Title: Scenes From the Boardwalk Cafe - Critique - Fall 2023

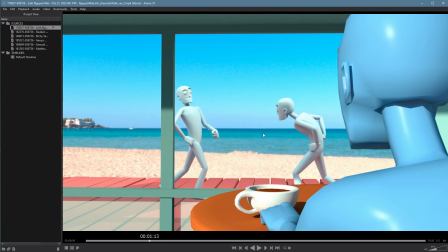(8:17)
And it looks like, just in terms of tracking the body, there's a lot of like up and down right here at the base of the walk that feels awkward. It should be a little bit, I don't mind the up and down just because again he's walking stompy,
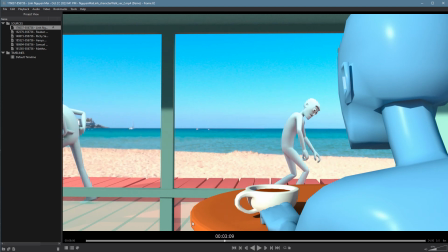(8:33)
but you got these moments where they kind of accelerates dramatically that makes the walk feel uneven, and that takes away from the sense of weight. So here again you're slowing down in this direction, and then it's fairly smooth on the backside.
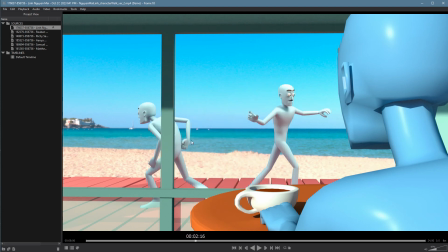(8:49)
Where was it? Yeah, there's this big drop right here. Are you lifting your foot early?
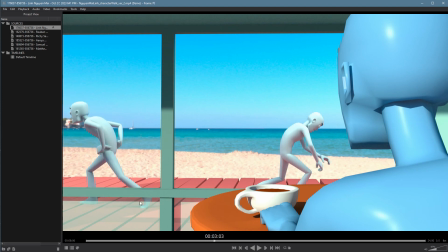(9:06)
You do need to work on your lift-offs, even with the character that's stompy. I think if you went and looked in your graph editor for both the up and down motion in the root and the forward motion in the root, it's probably a little bit rough.
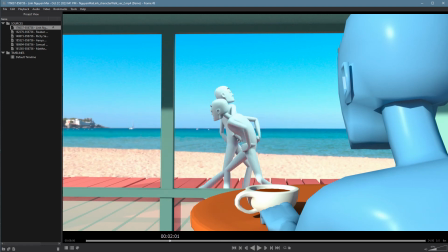(9:23)
It probably needs to be smoothed out just a little bit more to keep that weight going forward. A big part of this though is just there's really not much, if any, overlapping action in the body, and you can feel it. It just feels really, really stiff. When he takes his hand off here, stiff. There's not really any performance there, and of course there's no actual performance. So I'm being picky.
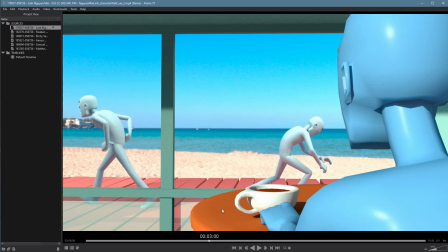(9:43)
This is a second character, but I'm being picky because I think this has potential to be a real shot if you clean it up a bit. I love the premise. I love the idea. Just needs a little bit of polish. But other than that, nice work.
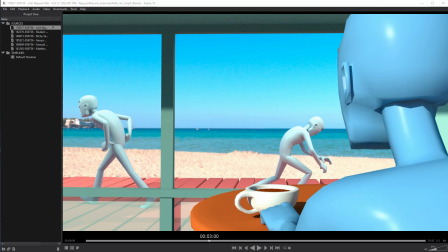(9:54)
Hey, Reuben, you're next. Let's take a look.
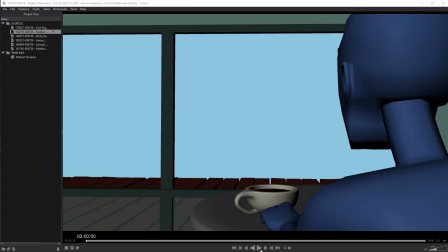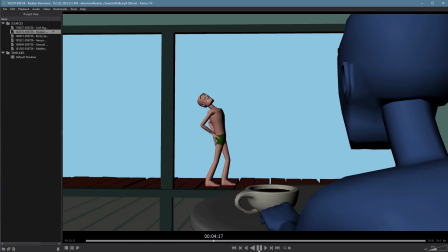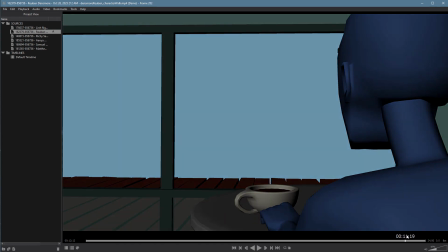(10:11)
Cool. I like the fact that you went as far as like do a nice fade on this, have a little delay here, added the sound.
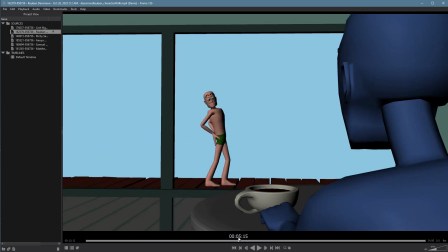(10:17)
There's lots of good stuff in here. The actual shot itself is funny in terms of an action, so that's really good too. I think the music works well. I don't know how much of this you put together, how much we just stole from somewhere else, but either way, I think it works with this. The one thing I would say is the rip happens a little bit late.
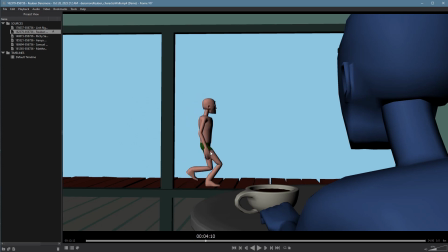(10:34)
So he's already stopping right in here. And I think the rip is happening exactly the same time. So normally you'd have the rip happen and then he'd react. So there's a little bit
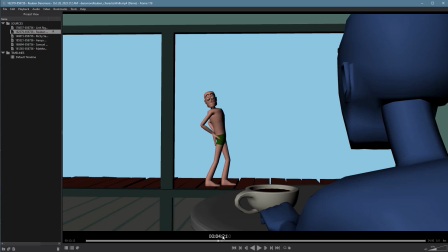(10:50)
of oral confusion there, you could say. But still, I like the whole premise. It's a good idea. I'm going to turn the sound off for now. That being said, in terms of the walk itself, I like the double bounce.
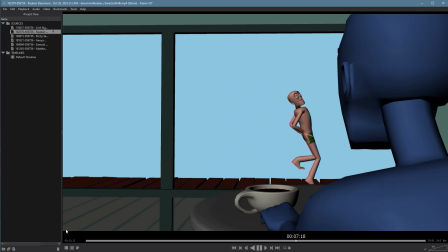(11:04)
It's fun. There's definitely a lot of stiffness in the walk. I think we're missing a lot of movement in the upper body. I'm going to actually shrink this up too, since nothing's happening right there.
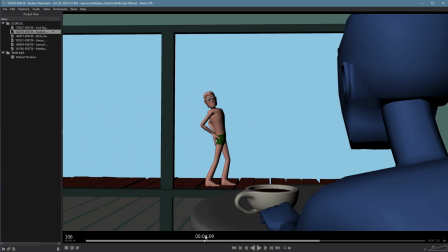(11:22)
So you can feel the stiffness in the back especially. You can also feel it here when the character stops. There's overlap in the different body parts, but there's no overlap in the body parts themselves. So like the left arm and the head come in at different times, but the left arm itself arrives everywhere at exactly the same time.
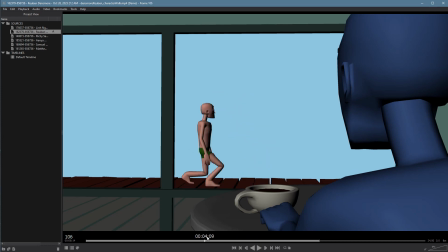(11:37)
I'm guessing there's probably not much in the way of follow-throughs, which we need to look at. And then once the character starts moving again, it's really robotic and stiff. You're also getting some distortions and stuff with the foot itself, so you're getting some twisting in the ankles. That's you. That means you're right here. I can see your knee is inverted. Your knee controller needs to be out here.
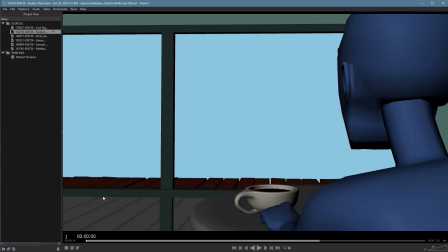(11:57)
So there's some messy stuff like that that definitely is keeping your walk from feeling as strong as it could. Let's take a look at some more specific mechanics in the walk and see what's going on here. Oh, and in terms of pose, it's not really much of a pose here. Like, this character has so much character in the action that he performs,
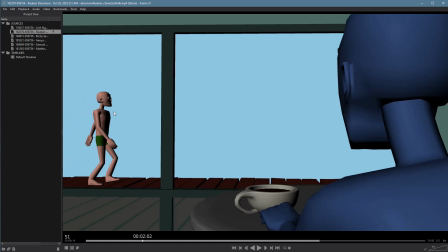(12:16)
and with the sound and with the style of the walk, but the pose itself is pretty dry. So I think that's a huge missed opportunity here to create a lot of fun.